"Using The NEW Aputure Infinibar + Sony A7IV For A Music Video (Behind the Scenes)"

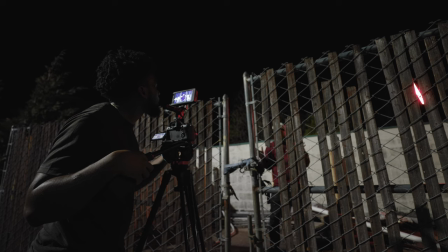[4:02]
of pop him off that dark background and if you look at the frame it's actually kind of peeking through the side of one of the
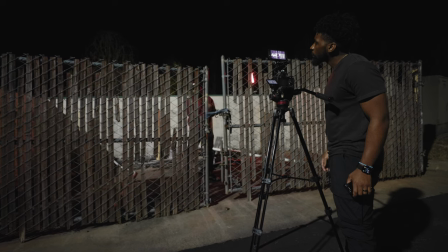[4:08]
planks so this was like just the way I composed it to get it as close to him as possible but be out of the scene so this was
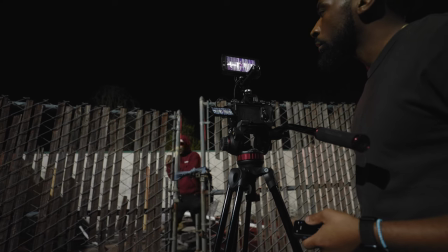[4:13]
just me kind of you know messing around with blocking with the scene same red tone in that light pretty much maxed out in this
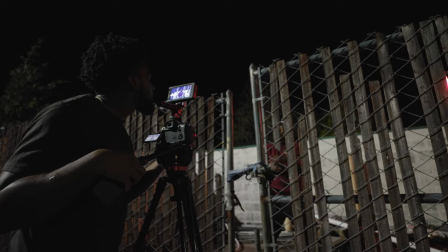[4:19]
scene as well and we shot a couple different takes of this also we got like a wide shot we got a close shot and then in post what I
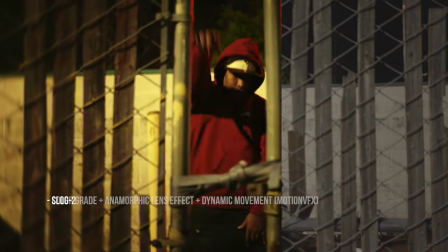[4:26]
did was I used it in music video pack from motion vfx and I used the dynamic movement and I love this because it just
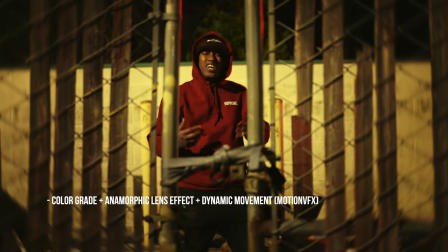[4:33]
gives static shots so much energy you can even apply to other shots as well but it just kind of mimics and plays off the motion that's going on in the shot and just it zooms in zooms out you got a bunch of different parameters that you can adjust with it like the amount
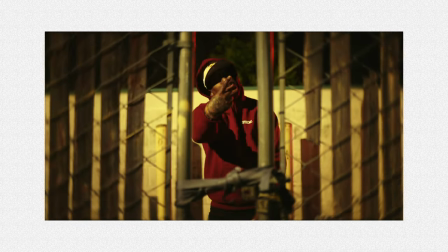[4:47]
of handheld shake that you want or the amount of zoom i just love this effect i use it for a bunch of different things but that's how i utilize
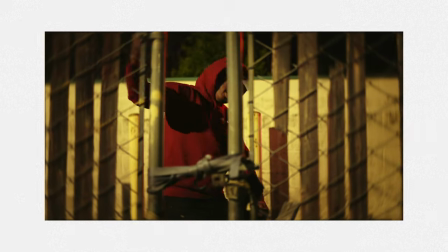[4:53]
it for the music video now before we get into the next setup i just want to tell you guys a little bit about the infinity bar what it's all about what's this new light why should you care about it this thing is interesting because it's really not anything like it on the market that i know of especially at this price point so the infinibar comes in a bunch of different sizes they have a one foot option
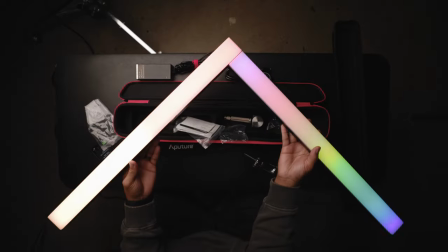[5:12]
a two foot option and also a four foot option i have two of the two foot options as far as what you get with the light you get a
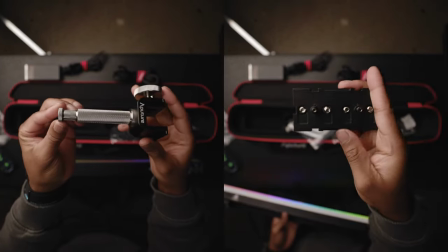[5:17]
charging cable you get two different mounts which i'll talk about in a second and then that's pretty much it when it comes to mounting for this they have a brand new mount that i've never seen them.
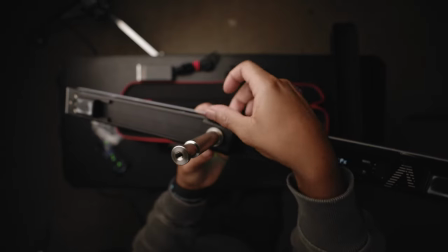[5:27]
The mount essentially goes into the back of the pixel bar and then you twist it in and then it expands to hold the light.
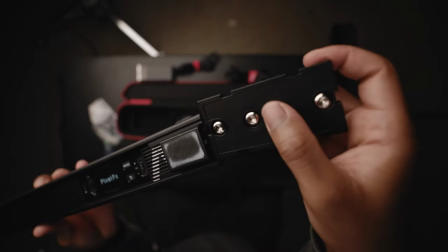[5:33]
So I've never seen a mount like this. They also have a splice connector mount which allows you to mount the infinity bar to another infinity bar to create either
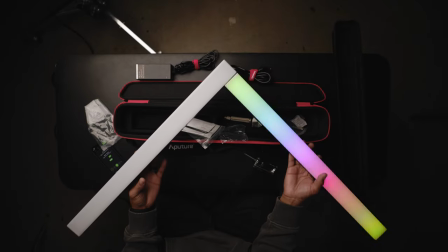[5:40]
a longer horizontal pixel bar or to mold it into different shapes which would be really cool for music videos.
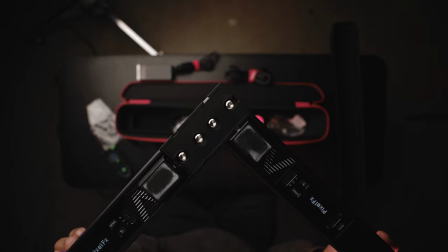[5:47]
I really like the splice connector and I used it on this next setup which I'll show you here in a second. Another really cool thing about the splice connector is that it goes into like the power outlets on the side of the infinity bars. And if you want to, you can just power the entire length of however many of these you connect with one power cable, which is really dope. It does have an internal battery, which is cool. But if you wanted to power it all with one power source, you can do that with these splice connectors, which is dope.
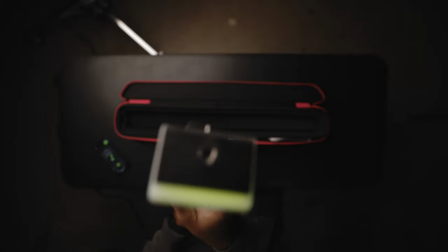[6:12]
And it also has your standard three eighths mount on the side of it. So if you wanted to just mount it to like a spigot or something like that, you can do that as well.
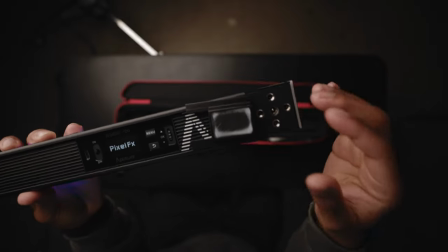[6:19]
It also has some really strong magnets on the back, which I use for a setup as well and I'll show you that when we get into that setup. The infinity bar is kind of like a flat fat tube light. I know that's a really weird description but that's like my best way to describe it. It's like frosted over the top so it's a smooth diffused light. It has like no edges. This is going to be like the best light for practical scenes and I can see this being like used in short films that have like spaceships that need practical lights inside them that look futuristic this thing looks really freaking cool it's like a flat fat tube like this light has your typical cct
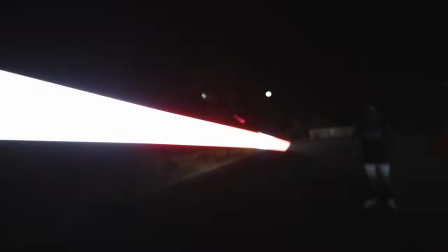[6:55]
values you know going from tungsten to daylight and beyond it also has like the effects that pretty much every other light has right now
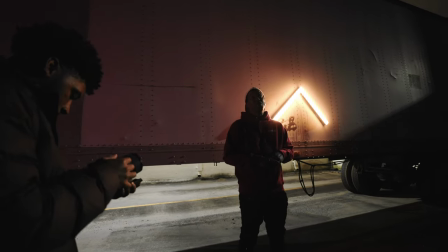[7:02]
paparazzi effect flicker effect fire effect paparazzi that sort of stuff like that but this can also do pixel effects as well so it can do color chase it can
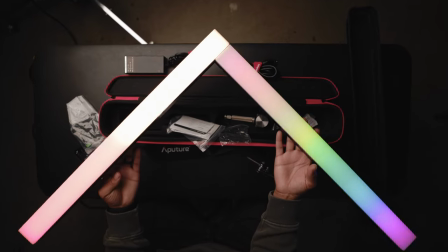[7:10]
do color switcher and a bunch of different other pixel effects and it connects directly to the Sidus Link app so it connects with all your other Aputure and Amron lights and you have a bunch of different customization inside of this app for different pixel effects that you can do so this light is
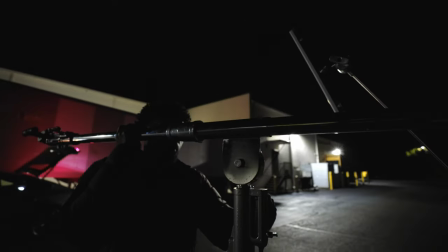[7:25]
pretty dope for the next setup this is where I actually utilize the light as like a primary key light source because all the other scenes were
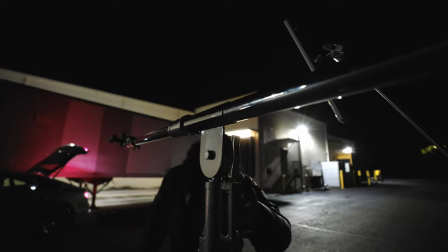[7:32]
used in conjunction with those really bright lights that were already on the side of the store this scene I really like this trailer coming out of the
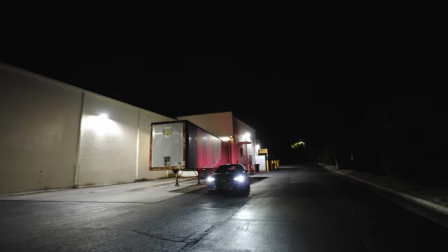[7:39]
side of the store it looked really big and I thought that like if we film an ultra wide shot of this it would look really dope.
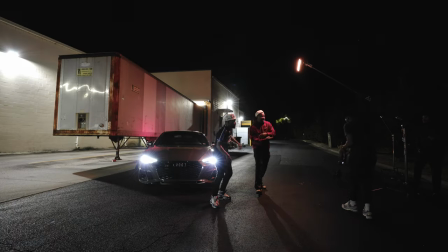[7:44]
So we pulled the car into the scene and then off to the side of the frame we were going to use the infinity bars to light up Ace and the car.
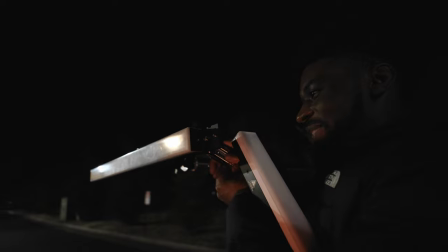[7:52]
So what I ended up doing was I used one of those splice connectors and I connected both the infinity bars together just to give us an overall brighter output because you have two lights obviously it's going to be brighter than using one.
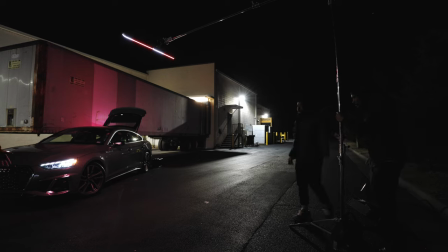[8:03]
So we connected it using the splice connectors. We connected both of those and then we put them on the junior boom arm.
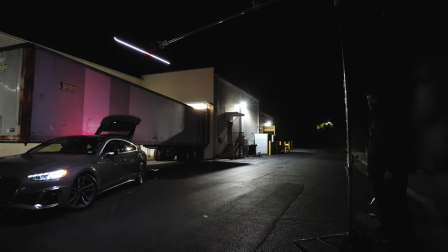[8:08]
We just raised it up really high out of the scene.